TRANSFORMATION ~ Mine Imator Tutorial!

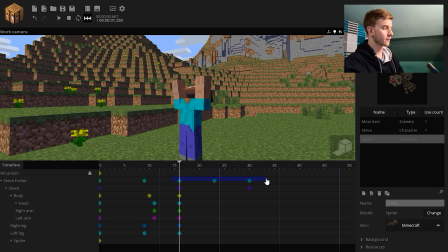504s
Look at the X value. So basically, the character serves for a rotation, and this folder serves for the up and down motion, which is also eased, by the way.
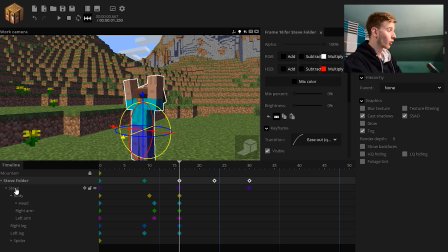513s
The rest of the body is stationary till the point he jumps, and I've also locked a tiny spider inside of Steve,
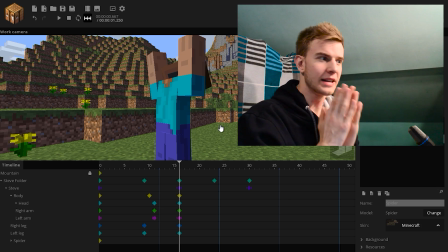519s
and we're going to try to transform him while he's flipping. It's a very daring and risky move, but I'm not sure if it's gonna work yet, so let's try it out.
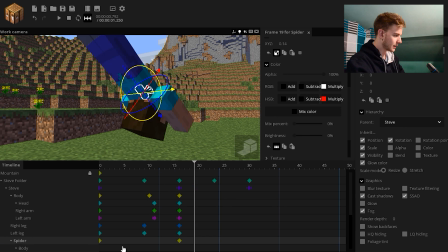528s
Till this point, the spider is very small, so till here, the legs should already start poking out.
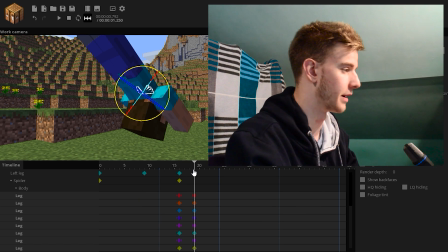534s
So let's keyframe for the legs. Thank you to the new shortcuts, I love them. Okay, so the spider, I think, should scale up at least to this point.
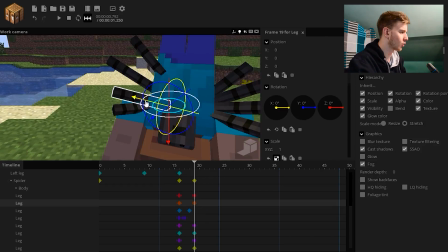542s
The legs, though, could use some position. Legs start poking out like so, one after the other.
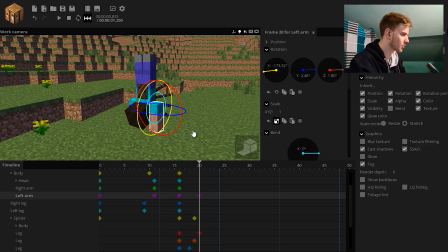548s
And at this point, this arm should be at least positioned to match these arms.
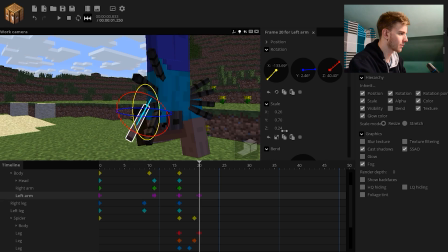553s
So let's try to scale it down. Resize, not stretch. Put it like so, and once it's here, I could just make this arm invisible.
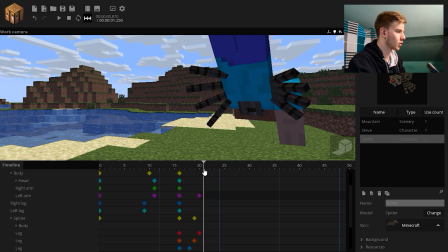562s
So it's basically like just going down and it turns into the spider leg.
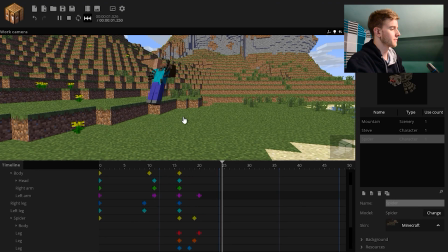566s
Don't worry, it looks funny when you play it slowly, but if you play it like this, like, it looks normal if you consider transformation normal.
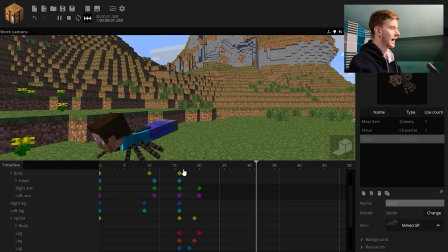574s
So let's do the same here. Okay, so the arms are hiding now. So they just go in and they just turn into this.
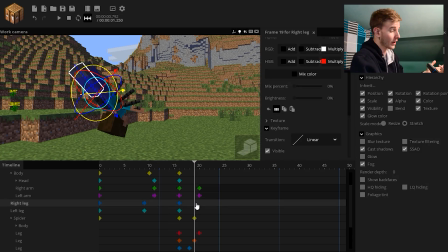580s
This actually doesn't look bad at all. It looks weird, I know, but it doesn't look that bad. Now let's do the same with legs.
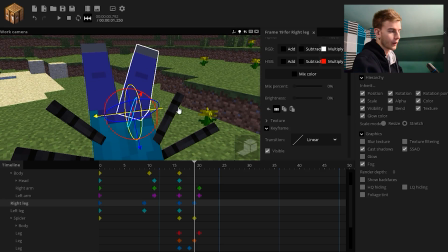586s
The legs should be closer because these legs appear faster, so we gotta hide the obvious here.
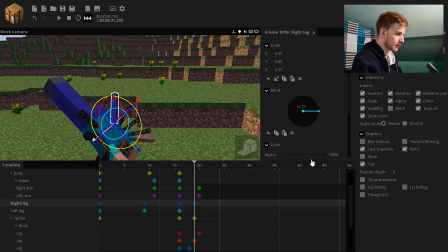592s
That's it. Make it invisible.
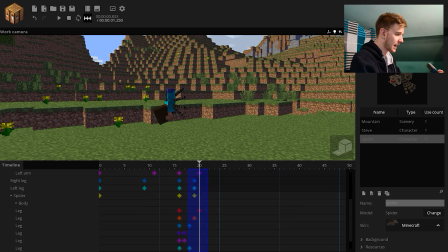596s
If I play this now, okay, maybe it all happens too fast, but hey, let's put this out a bit so it doesn't look too fast.
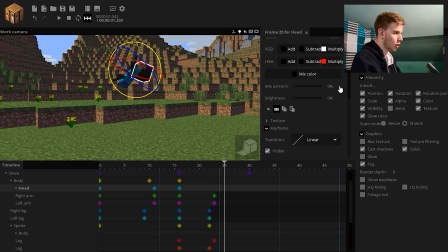605s
So let's make his head go down, like the same position as it was before.
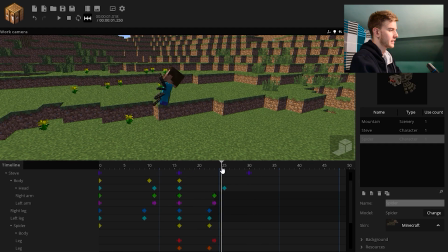610s
And let's add some easing back so it looks more direct. So at this point, the spider should already be scaled up by 1.
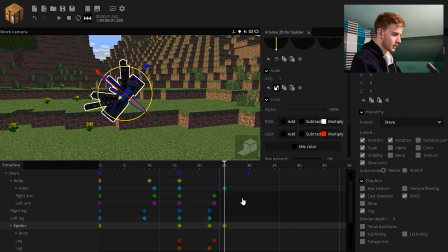618s
And the spider head is right where it should be. So this head of Steve should also disappear.
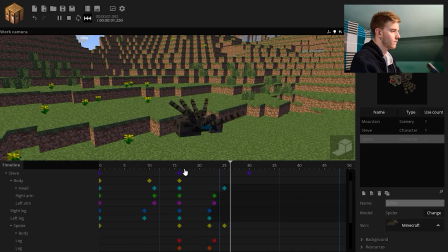623s
I'm still testing things out, so let's... He transformed into a spider.
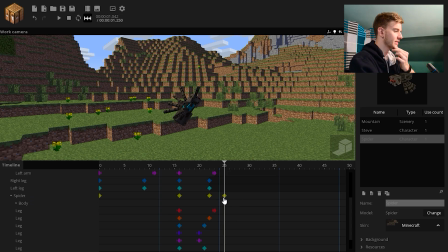629s
Okay, also I'm noticing something. The spider is scaled upwards, but the legs have been moved.
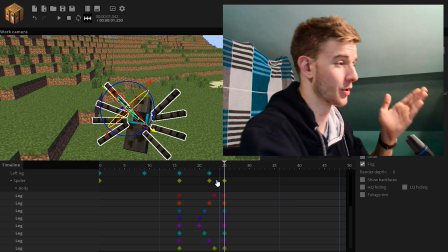634s
So let's make another keyframe for all the legs. Oh my god, I love this shortcut. Put all the position back to 0, all of the rotation back to 0.
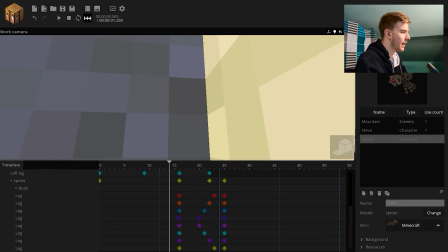641s
So now this spider should be a regular spider by the time this happens.
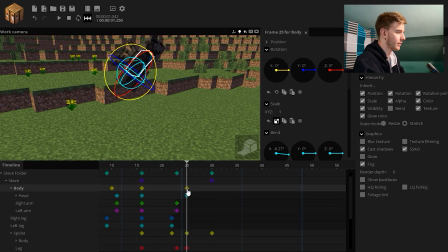648s
And since the head isn't visible here anymore, scale the body down and make it invisible so it won't disturb anything.
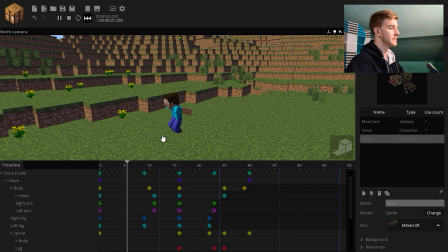656s
So mid-flight he turns into a spider, and it doesn't look too weird.
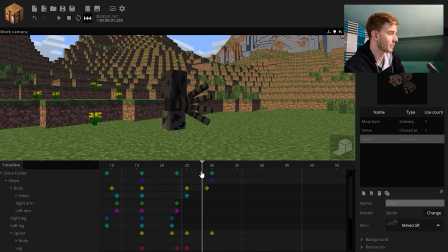660s
I mean, it does look weird because it happened, but the transformation almost looks perfect. Now try to add some particles as well to hide all of this. Like, you can make a transformation on various ways. You simply need to hide the obvious. Make a fast move and turn it while it's moving. No one's gonna notice. Like the previous method with the skeleton, just make a fast move and it's not as obvious, no one can see it. Or do the flash to hide it. Or you can make like a long and slow transformation. Like, let's say your character is slowly turning into a spider. The first time you show him, he's okay. Then you do something else. The next time you show him, add him some fangs or deform, like make him look infected or something. Then do something else again. The next time you show him, change the skin a bit more to make him seem like he's turning into a spider. Maybe deform his body, add some tiny legs poking out. Just, you can go for long and slow. You don't have to show the transformation on camera. If you're going to show the transformation, it needs to be fast. If you don't want to show it, you can go for long and slow. Just slowly turn his skin. There's literally so much that could be done here. This is it for me for the transformation effect. I hope you've learned a thing or two, and I hope I've met your expectations. Suggest your tutorials in the comments or join my Discord server and vote for them. You get to decide what I do. So thank you for watching and stay sharp.